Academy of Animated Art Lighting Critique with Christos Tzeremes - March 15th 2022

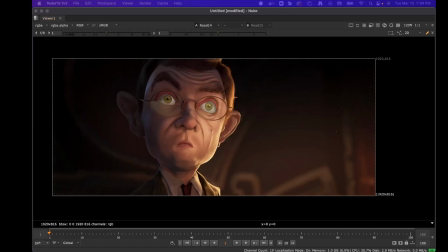(0:04)
Take a look at this one first. Honestly, I think you've gone about as far as you can with this. I think it looks great.
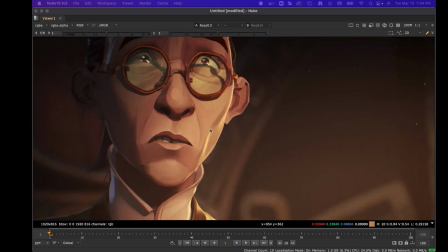(0:15)
You know, like there's not, I just kind of was looking through the details earlier, and I just think like a lot of them are there.
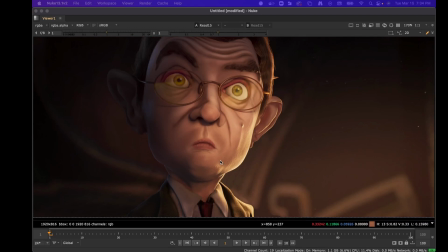(0:22)
And it really just comes down to, it's never going to be perfect because the model's different.
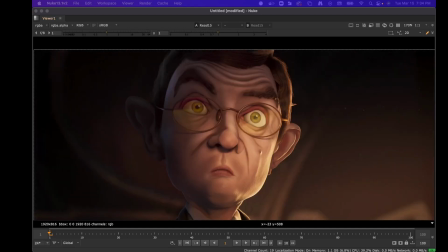(0:31)
But I love the changes you made. I think they were like really smart changes, like over here, going darker with the ear was really nice. Like, I think it brings it closer. Um, you kind of desaturated that blue a little bit that's here,
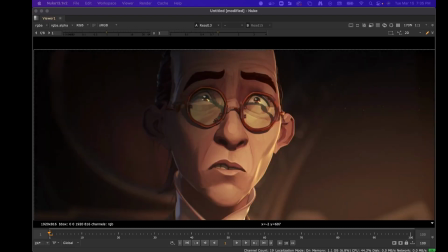(0:48)
or like just came down with it enough that like it doesn't appear as bright as it was.
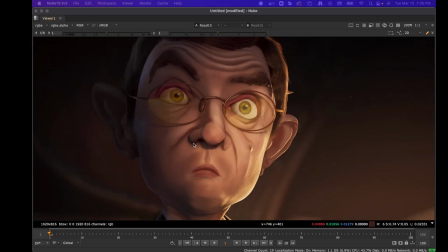(0:54)
Um, I think the light on the nose is working a lot, and then the darkening underneath is kind of really,
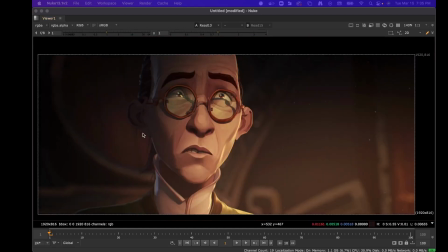(1:00)
it's hitting that prompt here, that kind of stylized look.
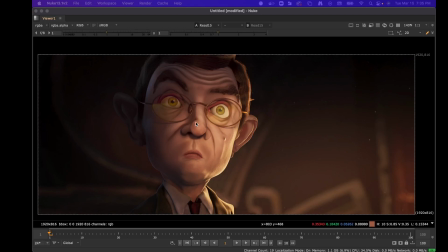(1:07)
Um, and I think, if you showed it back and forward, like, I was trying to get it to look like that, I think anyone would kind of have a easy time seeing it.
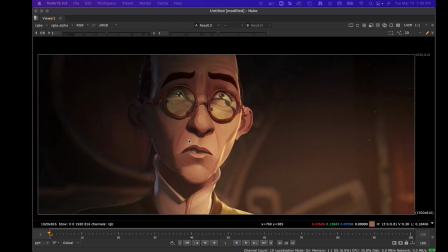(1:18)
So, um,
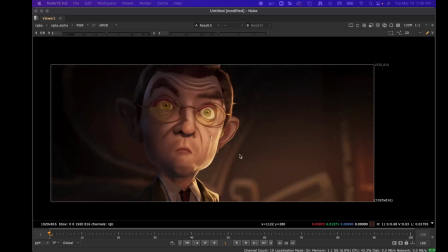(1:20)
yeah, and again, I think there's going to be diminishing returns for as, however much you want to put in this, like moving forward. Um, so I would say like ship it and move on, like approved and move on,
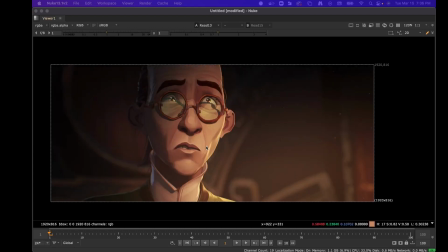(1:37)
like put it on your reel or your resume or your website as a still, or whatever you want to do. Um, if you wanted to keep working on it,
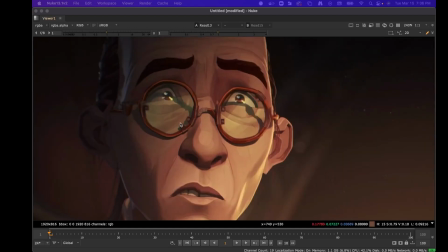(1:46)
like there's probably some like reflection work you can do on the glasses uh,
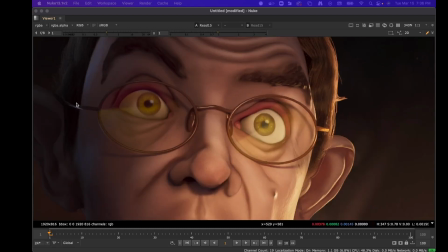(1:53)
to, like, I see that you have it here, like these two lines, and I think they are actually working pretty nice. Um, just the color seems a little off, but again,
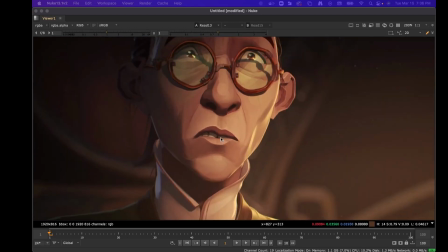(2:04)
it's like super nitpicky, and I wouldn't do it, like personally.
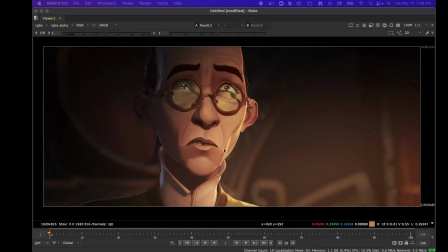(2:10)
I would just move on. Um, but yeah, great work.
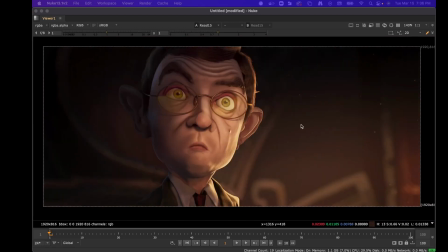(2:15)
I mean, it's kind of, you took a shot that I think most people would just kind of move past in the film. Because I think generally when people look for things, they don't look at this as kind of like beauty lighting, and they move on to these colorful action packed shots and stuff like that. But you took this like kind of this nice moment in the story where he's about to get screwed by the guy he's working with,
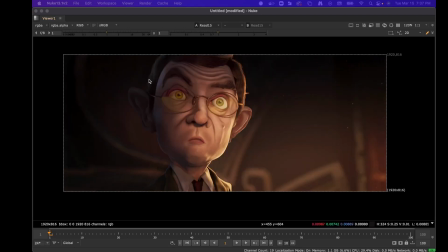(2:50)
and you kind of transferred it onto like a different model, and I think it's working really nice. So um, yeah, good job.
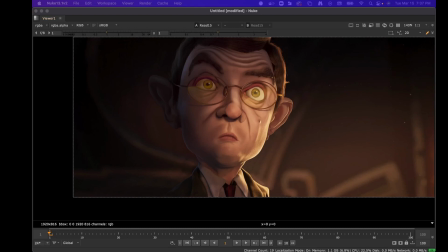(3:02)
Definitely time to move on from this, I think. So yeah.
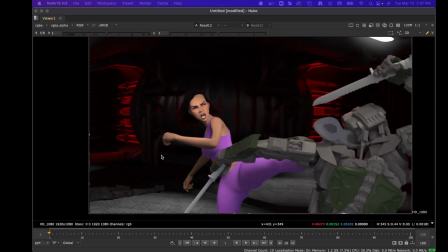(3:08)
um, Moving on to this one. So this is the update, and what I have here,
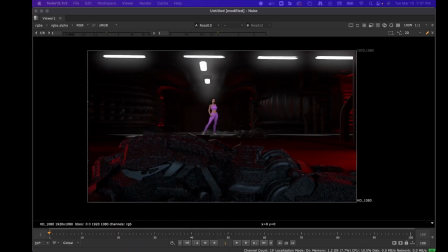(3:16)
I kind of brought up like a bunch of the your old work too, because I wanted a A/B. um,
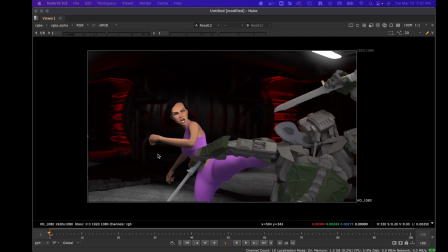(3:25)
so some of my notes that I think that you covered, and I'll read them out for anybody watching. But it says more bounce light on the characters, change the direction of the character's key light to have more focus on the face and arms of the woman, more bounce light on the characters on a different frame,
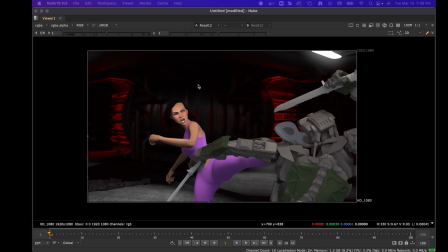(3:45)
increase the intensity of the red lights, and darken the corners of the room, got rid of the fog, darken the corners of the floor so it doesn't attract attention away from the characters. For the overhead lights, change the color to be white, created a softer halo around the lights,
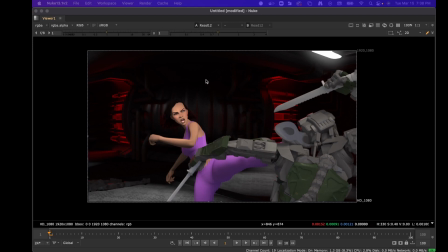(4:03)
tried to create a sense of pool of light on the ground from the overhead lights, as was suggested in the last critique.